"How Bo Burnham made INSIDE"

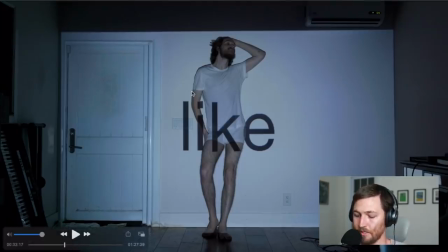So he's listening to the audio from Final Cut Pro and that's how he, you know, lip syncs along to the music.
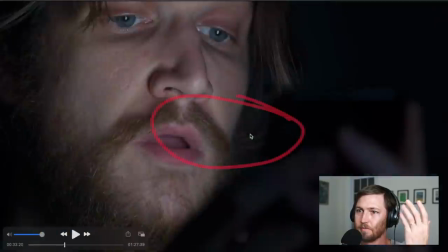And it also syncs up with the words and what's on the screen. All of this stuff is just the projector on his face.
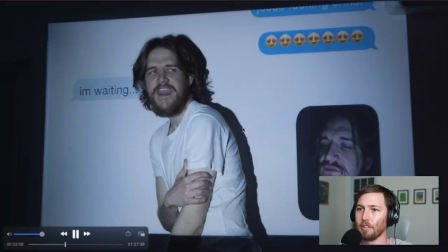So like you just set up the camera and you record these different angles right like this one and then he's singing here and then he like but did he
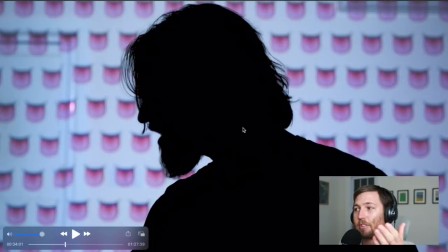record the entire song from this angle or did he just record little parts like because then you would end up recording the entire song like 50 times so you have every lyric in every angle and probably he planned a little bit so he wouldn't have to do that.
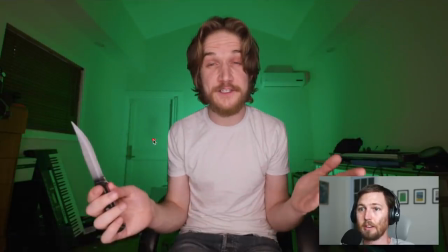So this shot is pretty cool. The background is obviously very green but but he is lit normal. So he just has a light somewhere behind him. You can't see it, probably pointed at that wall. And that wall just reflects green all over the walls.
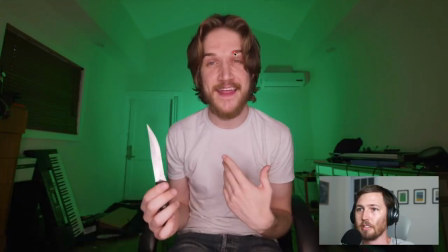And then he has a ring light. You can see by the reflection in his eye actually. It's like a circular light that people use. I don't know, it's like a kind of like a beauty light that you put like the camera in the middle of the ring. So you're like looking right into the light. I think he used that because this is like a, you know,
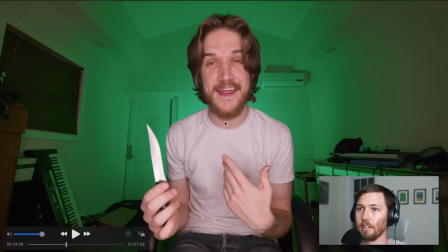YouTube speaking into the camera thing and those people love to use ring lights. so here he is playing on
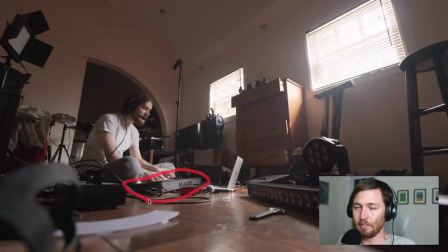the MIDI keyboard these kind of keyboards don't have any sounds built in I think the other one he uses has like built-in piano sounds and it looks like a more substantial instrument like it probably has weighted keys to make it feel like a real piano this is just controlling like a Wurlitzer sound on his
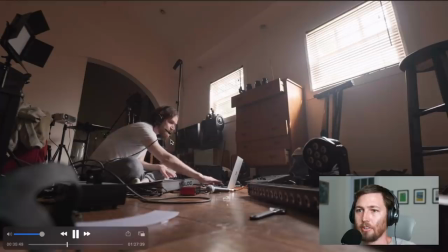laptop here and so yeah the audio
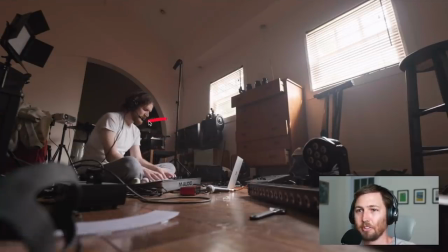is being recorded from his vocals on this little microphone on the headset like why did he do that and he didn't just like set up a microphone. I think he just bought a bunch of weird shit and likes to mix it up to give it a different visual look. You can see some different camera lenses here. Camera lenses can be expensive, so it could be that like each of these lenses is like $10,000.
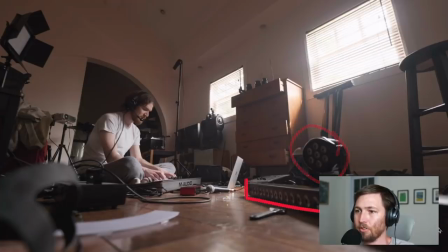Here you see one of the lights that you're going to see a little bit more of, and this one too. These are part of the ones that do the crazy more colorful stuff.
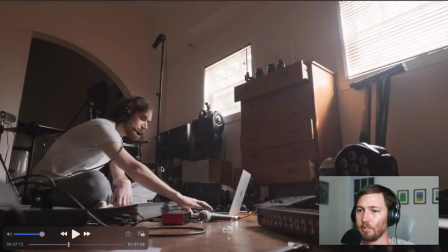Another little zoom here, and this was definitely recorded. You know, you're seeing what you're hearing.
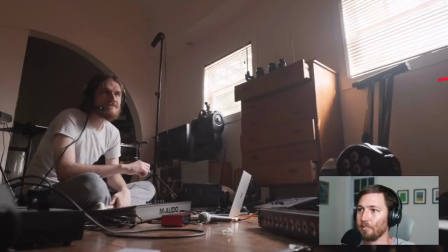He looks up at the monitor. I'm betting the monitor is like right off screen. This is just him sitting in front of the projector.
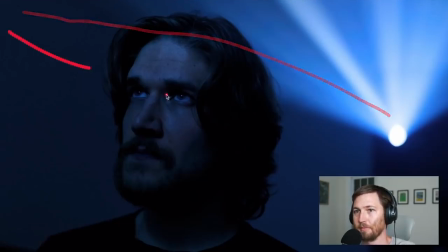I'm betting that the light from the projector is bouncing off the wall and then on his face so here like the projector
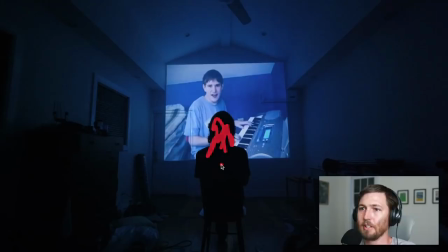can't be behind him or else like he would be lit up here which means it has to be in front of him so he stays dark but to keep it at like this angle like where is it right it it could be like down here like at his feet but then it'd be hard to keep this like perfectly square
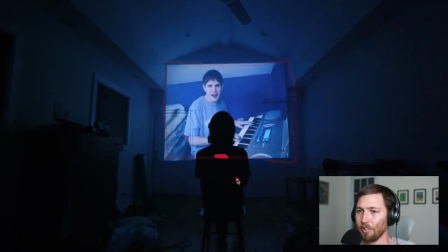projection image so probably it's like up here and it would look really awkward if we could see what was actually happening like he has
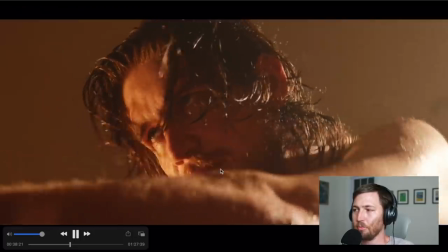like a projector like right at his chest this song is another music video right just lip-syncing
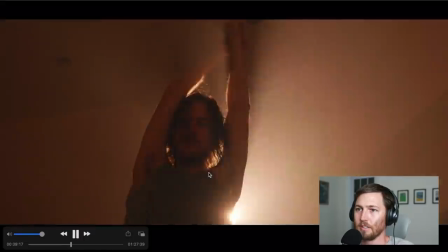to the pre-recorded music it looks like he used like smoke machines
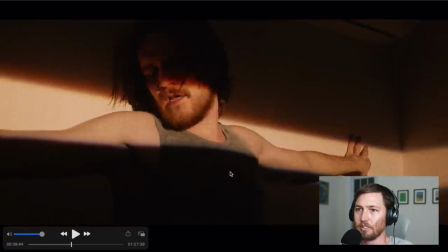to give it a you know sexy feel so here you can actually
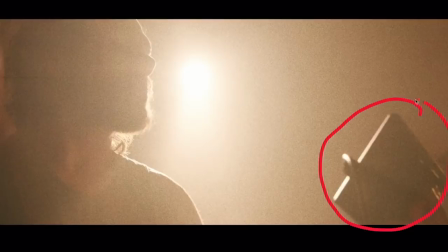see he is holding the monitor in his hand which he doesn't really show any other recording gear the rest of this video and that slipped in and he left it in because sometimes you know who cares
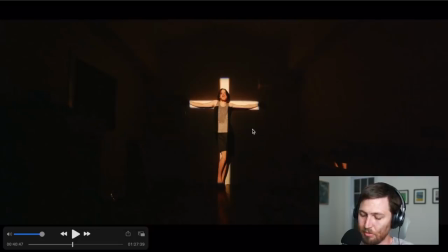to get an of fact like this I mean he could have maybe done it with the projector where he just creates a white cross on the projector and then so the black doesn't project anything but I don't think that's how he did it what you can do is you just get a spotlight and then you put like a piece of cardboard and you cut like a little cross into the cardboard and you put the cardboard right in front of
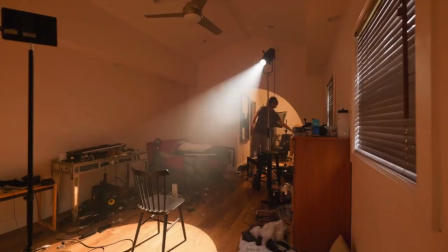the spotlight and that's the shape that shines through okay so here he's turning on the smoke machine that I
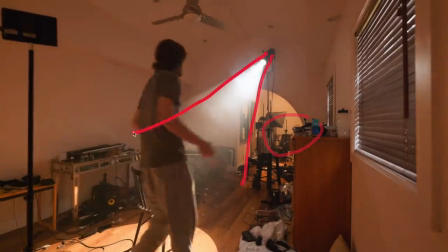sort of predicted in the last shot you could see all the smoke and how it looks like in the light he turns on the fan to help blow it around.
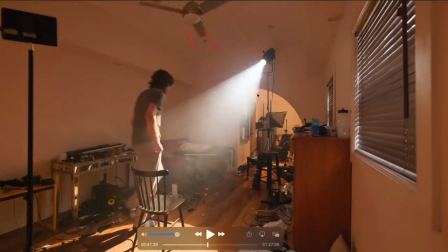He's pushing around with his hand to make it more even. And you can see it's a really cool looking effect you can get.
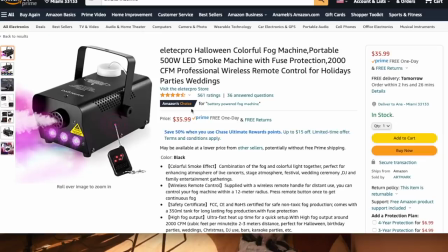Makes things look really sexy and smoky. And yeah, you can get a smoke machine for $36. Delivered tomorrow.
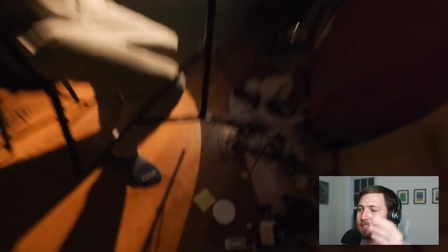I've seen a lot of people speculating about whether this camera drop was real or not. This has happened to me a lot of times. I'm sure this happened to him many times while he was filming. That things like, they're all connected with cables and your headphones, you stand up and you forget your headphones are.
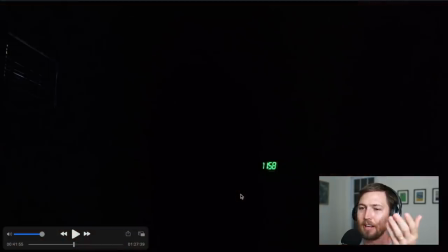Maybe this particular shot was set up, but I'm sure that that actually did happen to him.
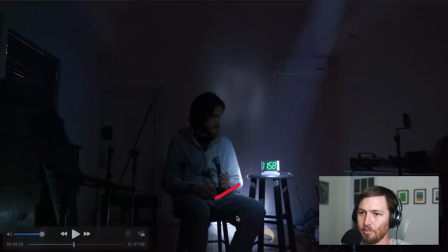Okay, so here you can see he turns on the light with a little remote that's in his hand there. There is like light coming from outside the window, so it's possible it's daylight outside and this is totally fake, or maybe that's just like a porch light or something.
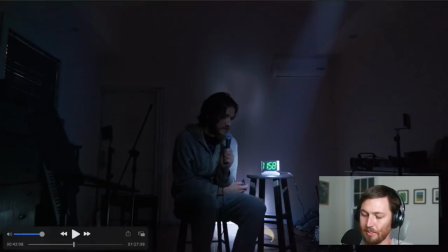Either way, he very easily could have faked this, right? Just reset the clock to 1158 and then record it a few times.
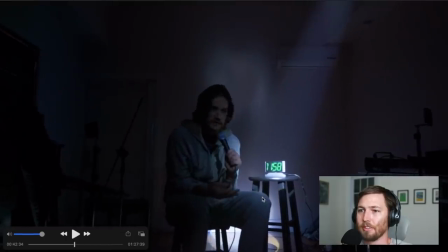But maybe it's real. Whatever. Doesn't mean he didn't feel what he's saying. It's kind of interesting that the spotlight is pointed at the clock, right? Not at him. I don't know what that means.
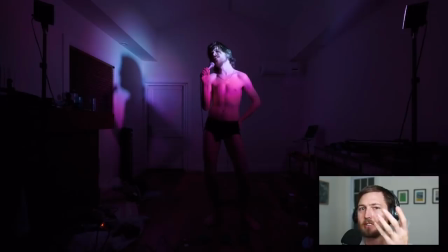Okay, this one's pretty cool because all the lighting stuff plus his vocals is all happening live and he's controlling it. So this one is probably one of the best of like just solid performance because it's all one shot too.
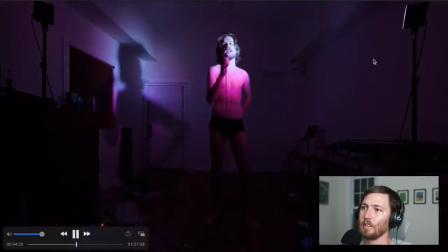So these lights, okay, hold on. This light here is creating this purple pink kind of light and that's what's making him look pink and creating this shadow and these are lights that can be any color you want pretty much the little white light behind him is a little led light that he is holding against his butt right there
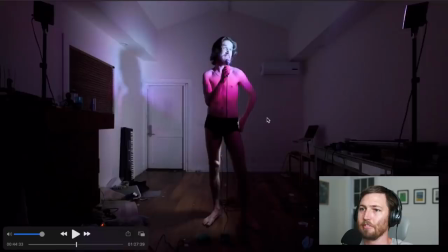he's holding against his butt so you don't see any light and then he flicks it out and it illuminates the back and that's just like a super
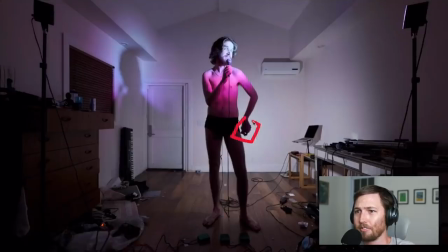creative little trick i don't i don't know if that's a it almost looks like it's a phone but it's really small maybe it's just a really
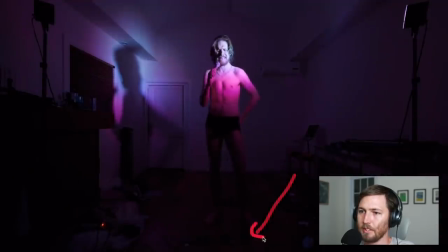small led panel and you can see here Here he steps on a pedal right here, and that turns off this light,
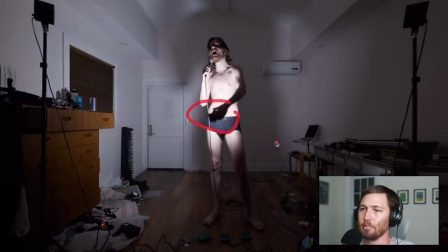and then he just uses this little LED light to do circles around his head to create this cool effect.
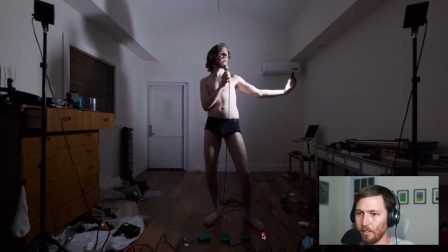And you can see the three pedals there. There's one, two, and three. And so this right pedal is controlling this light, the left pedal controls this light over here, and the middle pedal controls a light that's like below us, but pointing straight at him. here you'll see him hit that pedal again
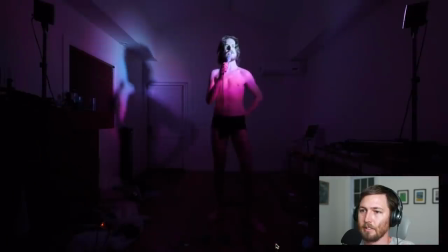right there and so that turned that light on and now he puts the
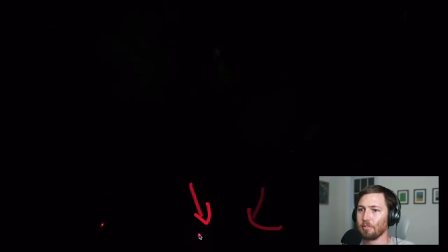light back behind his butt and so now he turns the right one off and he turns the left one on right and that's this light creating this shadow
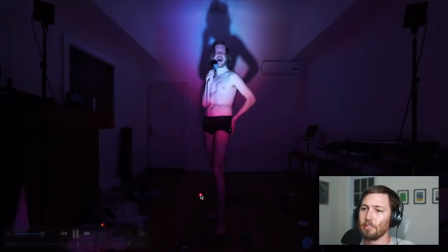turns the middle one on now he's got that middle light and now he's gonna turn all three of them on and so now all three
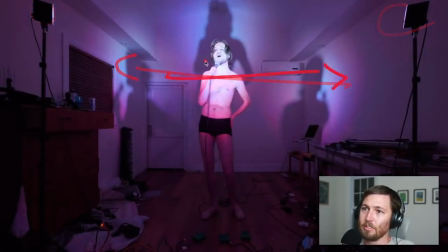lights are on three shadows and and they look like his cool background singers.
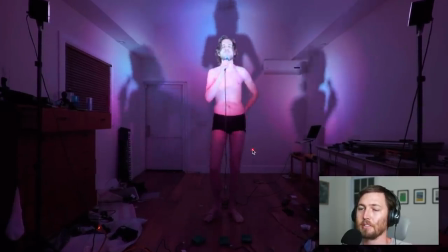White light is still pointed at his butt. He turns off all three,
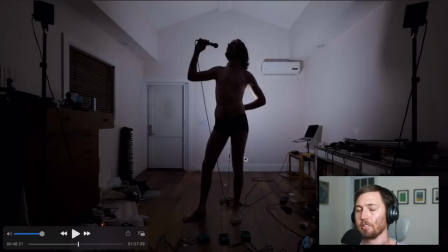and now he does something similar to like the Jeff Bezos number one song where he points the light at the wall. The light illuminates the wall, making it really white and bright. The wall bounces off and then creates this silhouette.
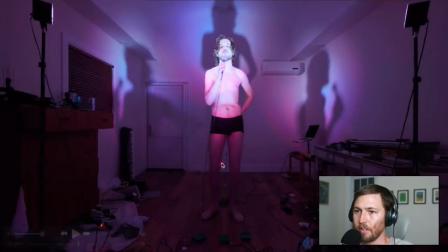Another interesting thing right there, you can see the headphone cable between his legs. So those are his in-ear headphones, right? They're like headphones that go inside your ear. So you can't see them because his hair is covering them, but you can see the cable going back here. It's probably going to his laptop.
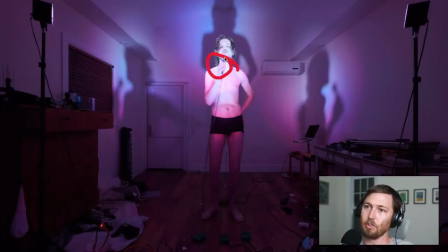His laptop is playing back everything except for the lead vocals because that's what he is recording. And so it allows him to hear it and sing along to it.
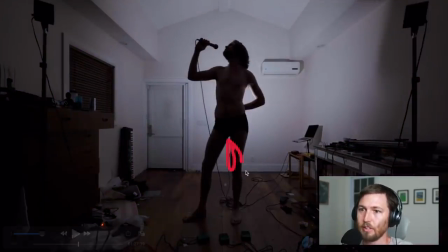So like why did he use the cable again? Why did he use the in-ear monitors instead of like the big headphones? Probably because he's like half naked and wants to, you know, seem like he has less on. I like this part because he says, check that one.
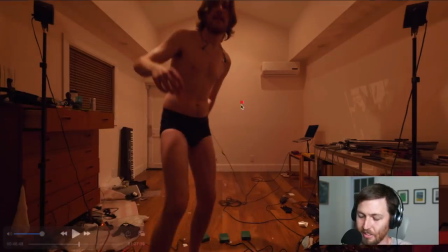Let's do one more. and that's the kind of that's just like him talking to himself here you can see the uh they're the in-ear headphones he took them out this shot nothing
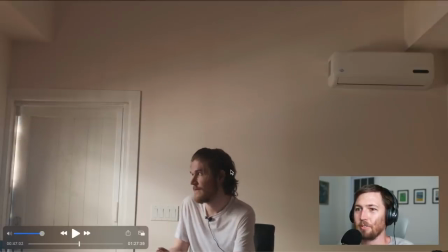particularly special about this shot unless he filmed it with him so low in the shot with you know it is
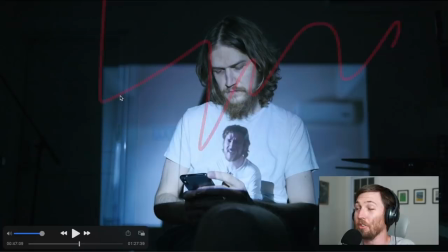a little bit it's a lot of like headroom up here it's possibly shot it because he knew he was going to do this and he wanted it to fit on his shirt but also like illuminate his whole face that's a kind of a stretch because it looks like he did this uh i
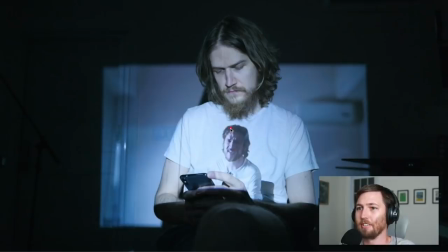don't know several months later but it does work out perfectly right because if he didn't have all that headroom his face would be like up here or maybe it's all a sham and he went back and recorded this after uh you know he cut his hair like halfway back to short who knows
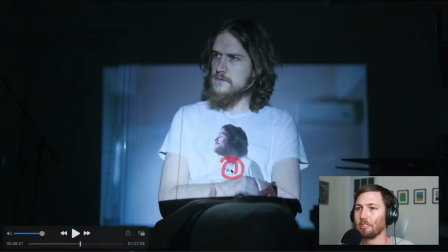he's also wearing that lavalier mic in that in that video probably because it's he wants it to look like an interview kind of like the other one and when you sit
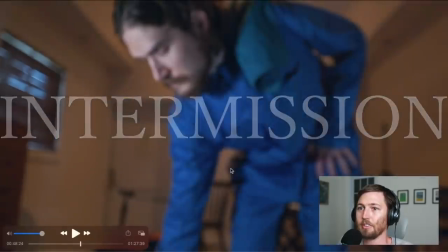down for an interview they usually give you a laugh mic okay the intermission how do you do this he probably just got
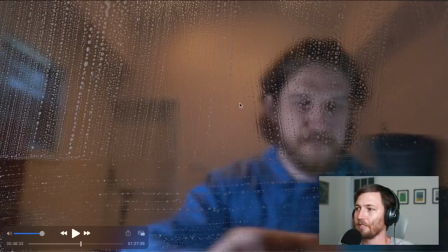a piece of glass can you where do you get glass okay you can just buy like a painted glass on Amazon for 13 bucks. So he just puts a piece of glass in between him and the camera, obviously.
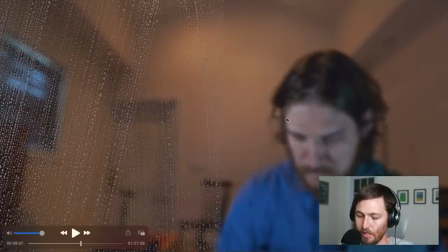One interesting thing is that he's focused on like the bubbles, which means that he's out of focus.
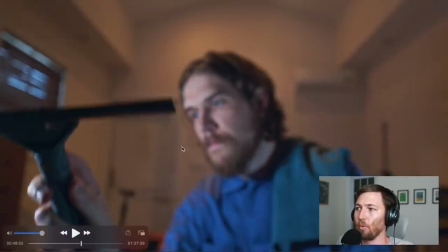He could have had himself in focus, but it's kind of interesting. What I love is that he had to buy this whole like custodian outfit just for this one shot.